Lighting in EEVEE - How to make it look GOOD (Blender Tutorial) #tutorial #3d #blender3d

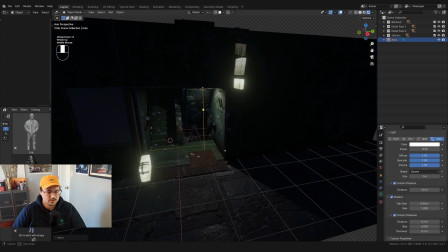(4:09)
I think that's already lighting up like most of the scene. I also want to light down in the bottom.
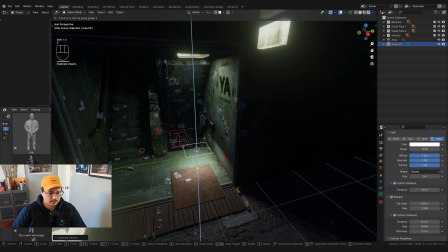(4:13)
So I'm just gonna shift deduplicate this, bring it down, and then bring it all the way over.
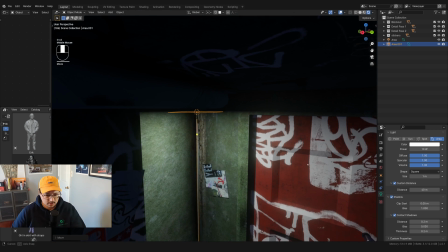(4:20)
Just gonna tuck it right in the corner here so that you can see it on the door. Okay, that looks good.
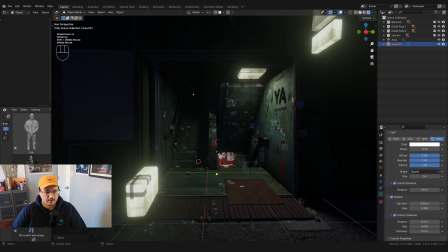(4:24)
And then I had an area light back here, shifted,
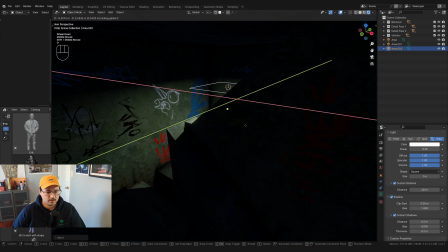(4:28)
duplicated, and kind of had it back here just to make it look like, you know, there's more activity up here, there's more stuff up here.
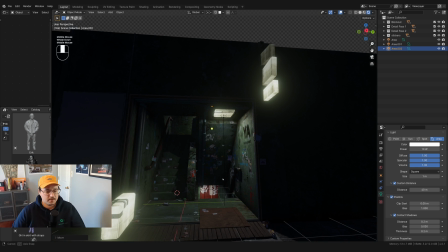(4:35)
Once I tell you this, you'll start noticing it in my work if you don't notice it already. But I like to layer dark and light constantly. So the edge of a, like you see how it's light here, and then it gets dark, and then it gets light again. So that kind of edge creation through light and dark values, I don't know what you would call like stacking of that stuff,
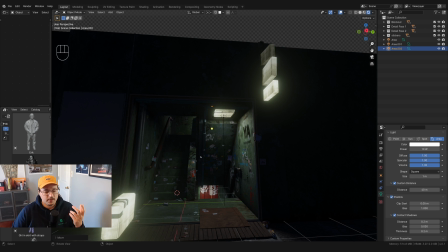(4:53)
what makes environments feel more 3D, because it's like there's light on the object in the foreground, and then it gets dark, so that means it kind of has depth, and then it gets light behind it, so you know there's something behind that. And it's kind of like this compositional trick that plays with showing you the end of something while showing you there's also something beyond that.
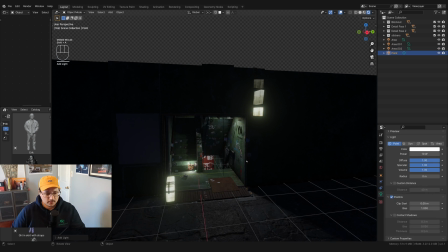(5:13)
And then I'm gonna put a point light. So this is just one of these like sphere lights.
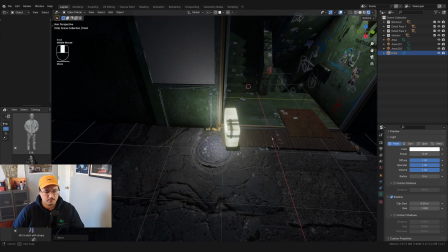(5:20)
So you could put one on either side, but I'm gonna probably just have one on the kind of outside like this.
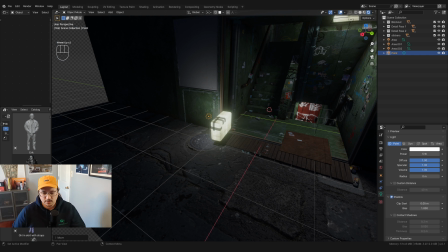(5:25)
And so with the point light, what's cool is that, and I do this mostly with the point light, less so with the area light.
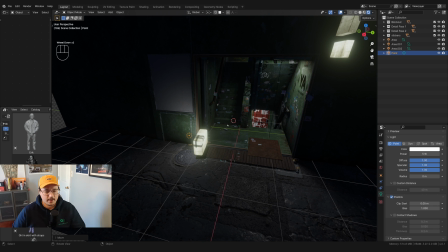(5:33)
But with the point light, you see how it kind of casts this glow everywhere. And one thing I like about doing it with Eevee is the custom distance. So I'm gonna start bringing this down, and you'll see that the spread of the light starts to get a little bit more constricted.
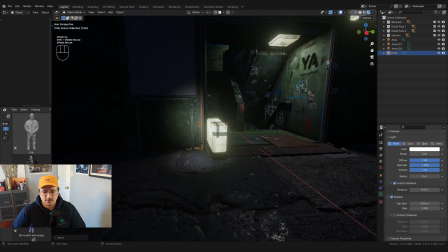(5:50)
See? So now it feels a little bit like a video game with the way that the lighting works. So you kind of have these like very localized areas of light.
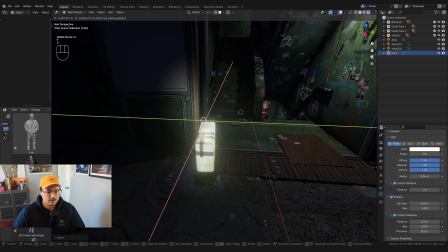(5:58)
So I kind of want this thing to be emitting light, but not like not too far out.
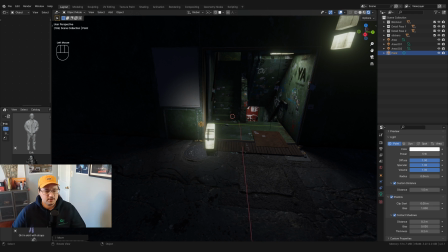(6:05)
So I'm gonna set that to maybe like 1.5 is good. Now that it's there, it's like localized, I'm gonna duplicate it and bring it up here.
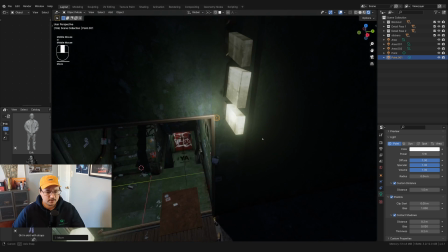(6:12)
And just kind of leave it here as well. Just like tuck it in this corner. And then I want to put one more area light kind of on the outside.
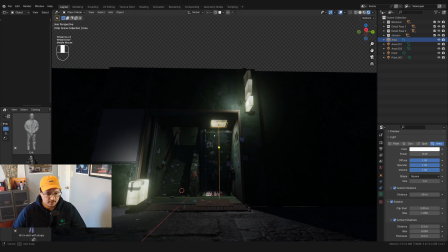(6:19)
So there's good lighting on the inside. There's a fair amount. Maybe I might make this a little bit brighter.
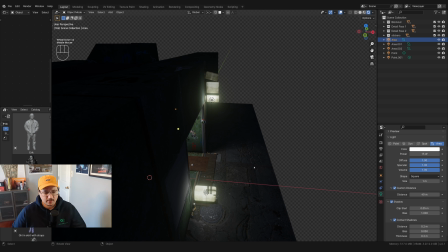(6:26)
One thing that's happening is like, it's really, that light is really coming out onto the sidewalk here.
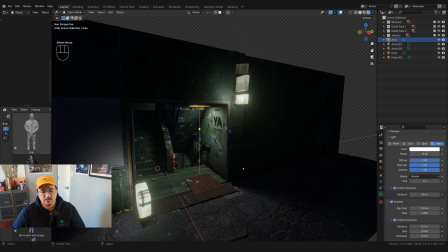(6:31)
And I don't exactly want that. I kind of want it to look like a little tucked in space, and I don't want it to look like the light is really bleeding out too much. So I'm going to bring down the distance just like I did with the point light. Let's start with something really low, like one.
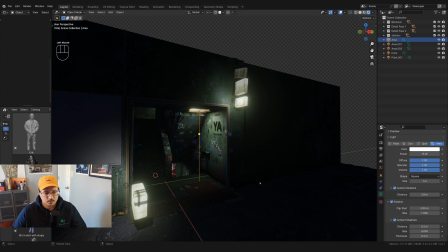(6:45)
Okay, cool. So then we can just grow from there. And you can see now that how little I need really in this scene is 2.8 meters. So if you can, you can now know that like, wow, it was 40 before.
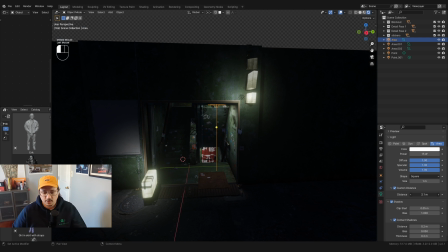(6:58)
It really didn't need to be 40. It could have been 20 and it would have looked exactly the same.
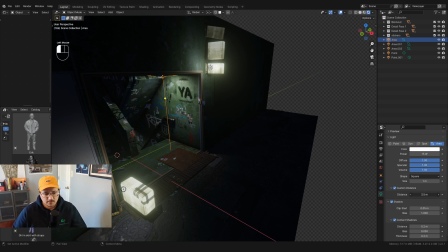(7:02)
But see, what I want is I don't want the light coming all the way onto the sidewalk. So I'm just looking for that right balance where it's like, it's in this space, but it's not coming out onto the sidewalk too much.
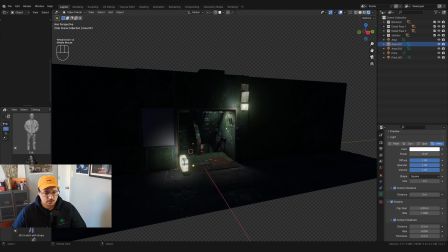(7:11)
Maybe like four. Like an even number seems good. Okay, cool. So the last one I'm gonna do is I'm gonna put like a bit of an area, like an ambient light outside.
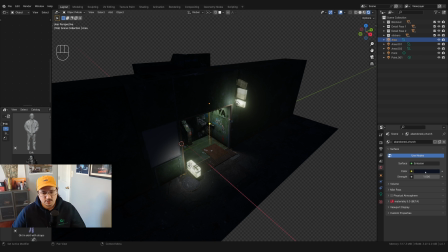(7:19)
And right now the environment color is just blue. It's set to a strength of one.
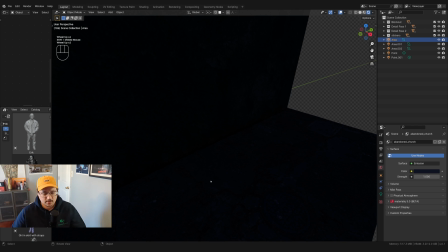(7:24)
So it's really, really subtle. Like you can kind of see it here. It's really dark. It's just almost like an ambient blue, like a nighttime blue.
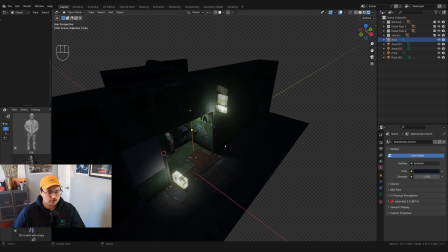(7:31)
But I do wanna have another stronger blue light outside. So I'm gonna duplicate this, and then I'm gonna kind of angle it
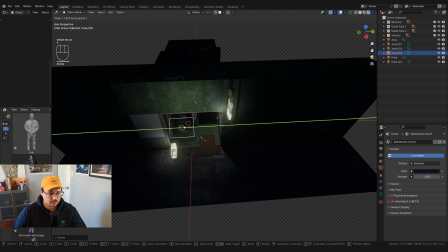(7:41)
towards the opening like that, and then I'm just gonna scale it out so it's a little bit wider, bring it in,
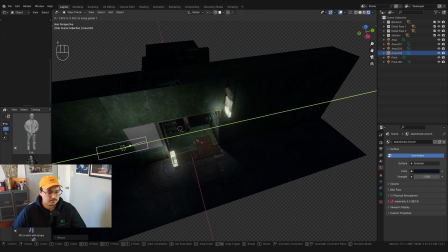(7:48)
and I want it to be on the left side, so I'm gonna put it over here, and then I'm gonna make it
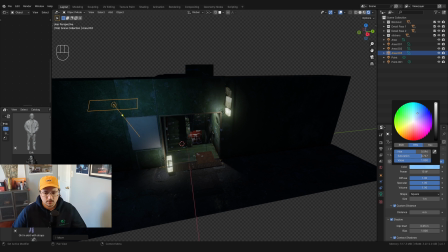(7:56)
like a cold blue color, something like that.
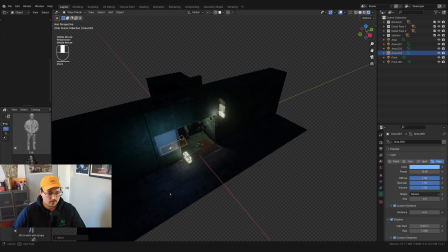(8:01)
And really what I want is I want to cast it more on the ground and a little bit like on the side.
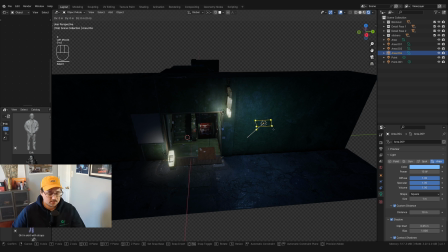(8:05)
Okay, and then I'll duplicate it to the other side. So I'm just kind of experimenting, just like, this is a subtle effect that I want to have. I don't want to have it taking up too much of your attention.